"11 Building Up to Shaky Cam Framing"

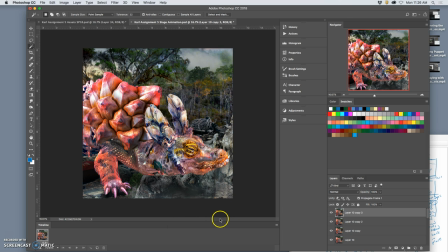751s
And then I can do one that's just really extreme, way zoomed in,
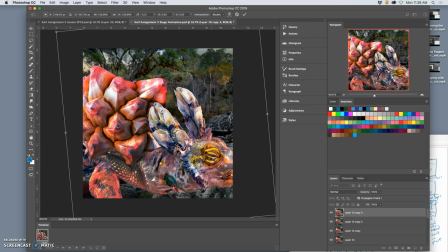758s
like they slipped, as long as it's all in the frame.
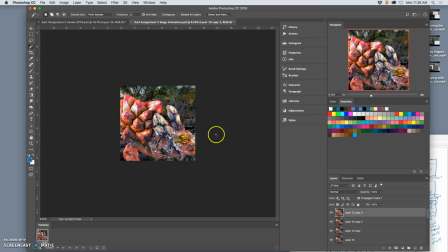764s
Okay, now the problem is a lot of these are outside of my frame window. So how do I fix that? I'm gonna say make frames from layers. I'm gonna play it through. Let's try to show you that shaky cam because I'm trying to build that moment up.
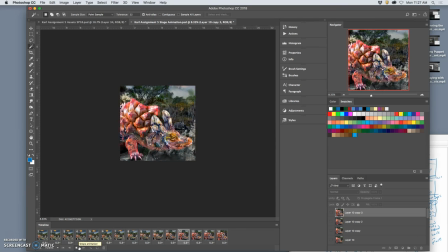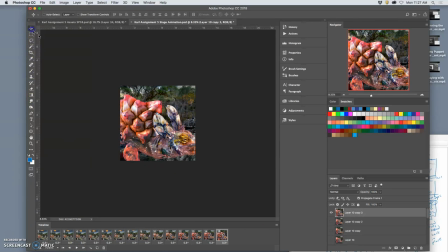795s
Okay. Build that moment up. I like that, but this one I'm going to move like to maybe like this. Let's try that.
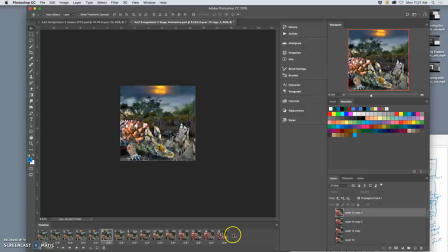811s
Okay, good. Now what I can do is say flatten frames into layers. And that will crop them all and cut them all into this shape. Right?
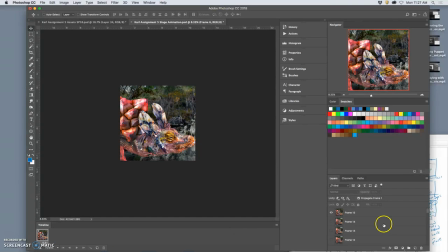829s
And then I move these to the trash and I erase anything from frame one, anything underneath frame one. So it's like my second big animation test after the middle is to get to 15 frames and I end up here.
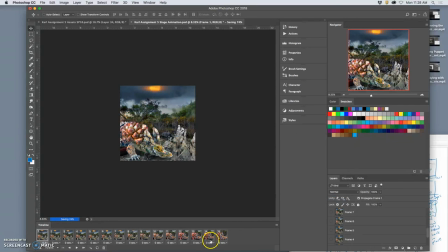848s
And if I run the test, then I can make frames from layers and all of it's very clean, doesn't waste memory, and is all within the frame.
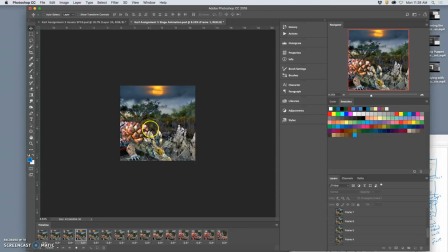868s
Now the problem with him swelling while the camera is moving is that you don't quite get the impact of it, but the changing color helps, and then the crazy kind of camera shake at the end is a great precursor to his head popping off, which is what happens next.
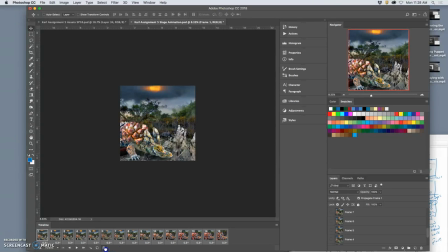884s
All right, so take all these away, go to my very top,
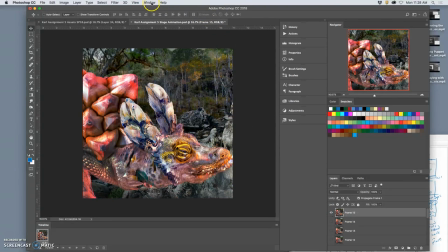892s
zoom in, this is what I'm doing, take the timeline out so it doesn't confuse me.
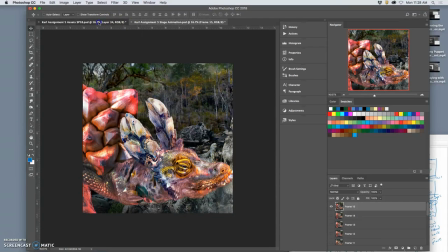897s
And now I'm here